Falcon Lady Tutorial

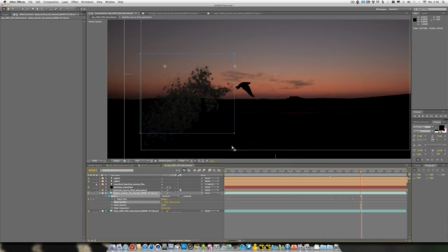(33:14)
But problem is that it's not quite looking like a dusty transition. So that's the point where vector motion blur and directional blur come into play.
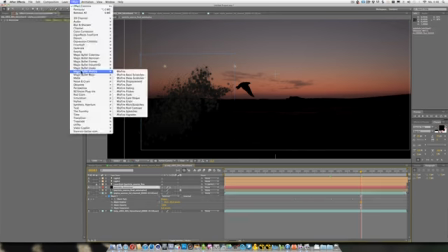(33:30)
So I'll show you in a second. Okay, so with our layer selected, we just go to effects
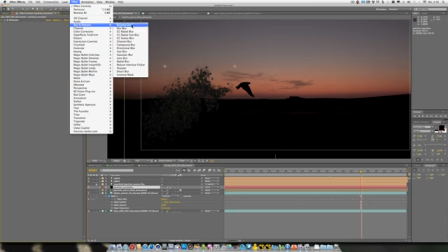(33:40)
and blur and sharpen, and we go to directional blur,
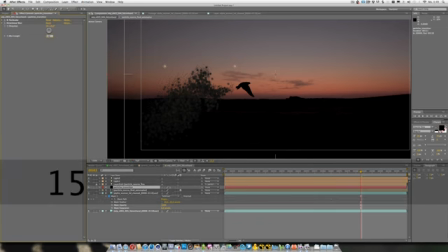(33:46)
and we just add a blur length of 15.
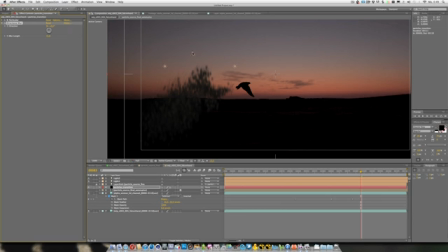(33:52)
And what now happens is that it's blurring the pixels 15 by 15 pixels in the length, so that we got some more streamlining downfall of our particles with some motion blur intention.
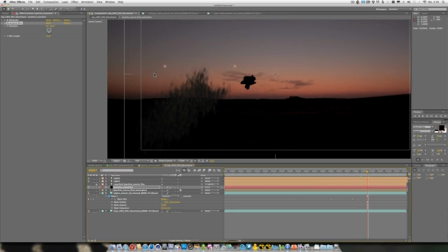(34:11)
So, and they got in addition a little more smoothed out and metaballed, so it's looking more like a natural mass of dust and cloud.
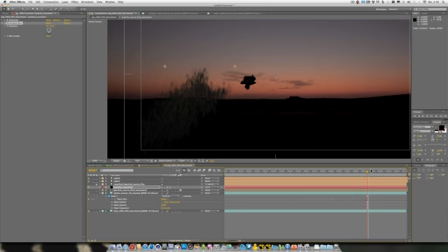(34:31)
So to enhance this, we just use an additional vector blur.
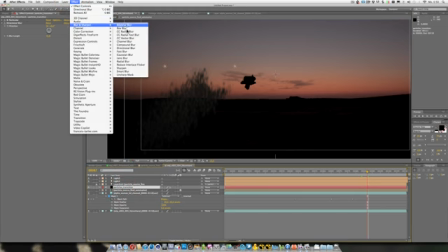(34:38)
So we go to Effect, Blur, choose CC Vector Blur.
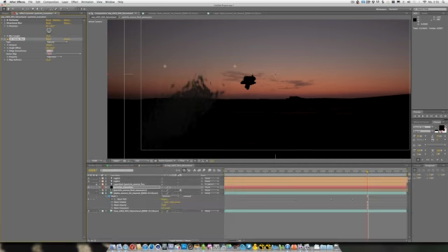(34:46)
And for this, I'll go with amount of 215 and 10. Alright, so now if we just check our animation, we got from
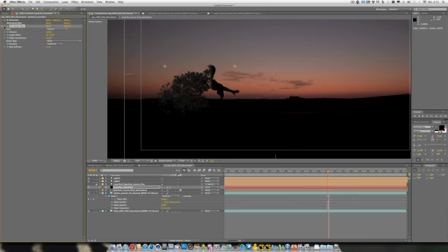(35:05)
our particular stuff only to our blurred particle version that's looking pretty much more like a dust transition, doesn't it?
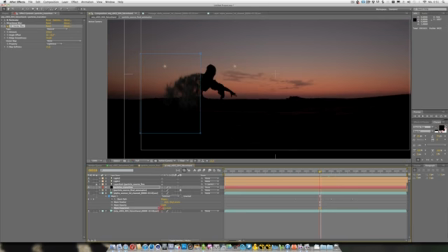(35:25)
Alright, so what I can see is that we just need to fix our transition point, so just let's contract the mask a little more. Alright, so that looks fine to me.
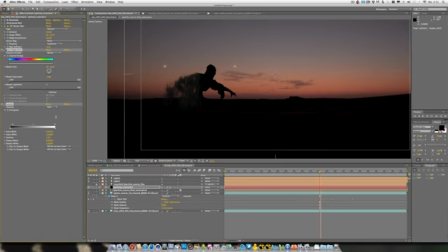(35:42)
What I ended up with is adding hue and saturation and levels to the particle layer, because we didn't match the blacks before.
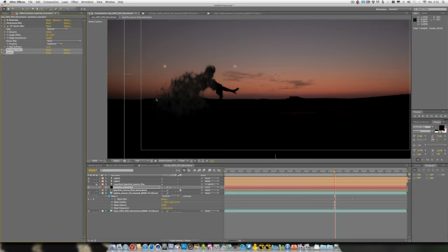(36:00)
If you can see here, it's just a little grayish and stuff, so I just added that up on top so that we would match our silhouette view. Alright, and that's pretty much it. As you can see in this
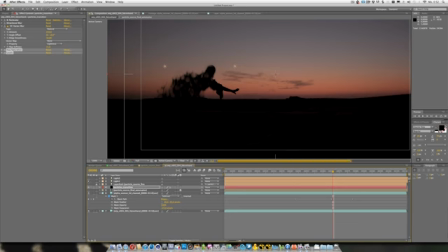(36:19)
transition, if we just deactivate our lights, we got some way more harsh and ugly edges, but with this lights and the shading option of particular 2, that really helped a lot to sell this shot.
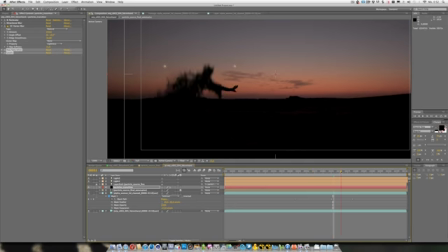(36:40)
Alright, so I hope that you got some useful information in this tutorial, and hope to see you next time. Alright, see ya.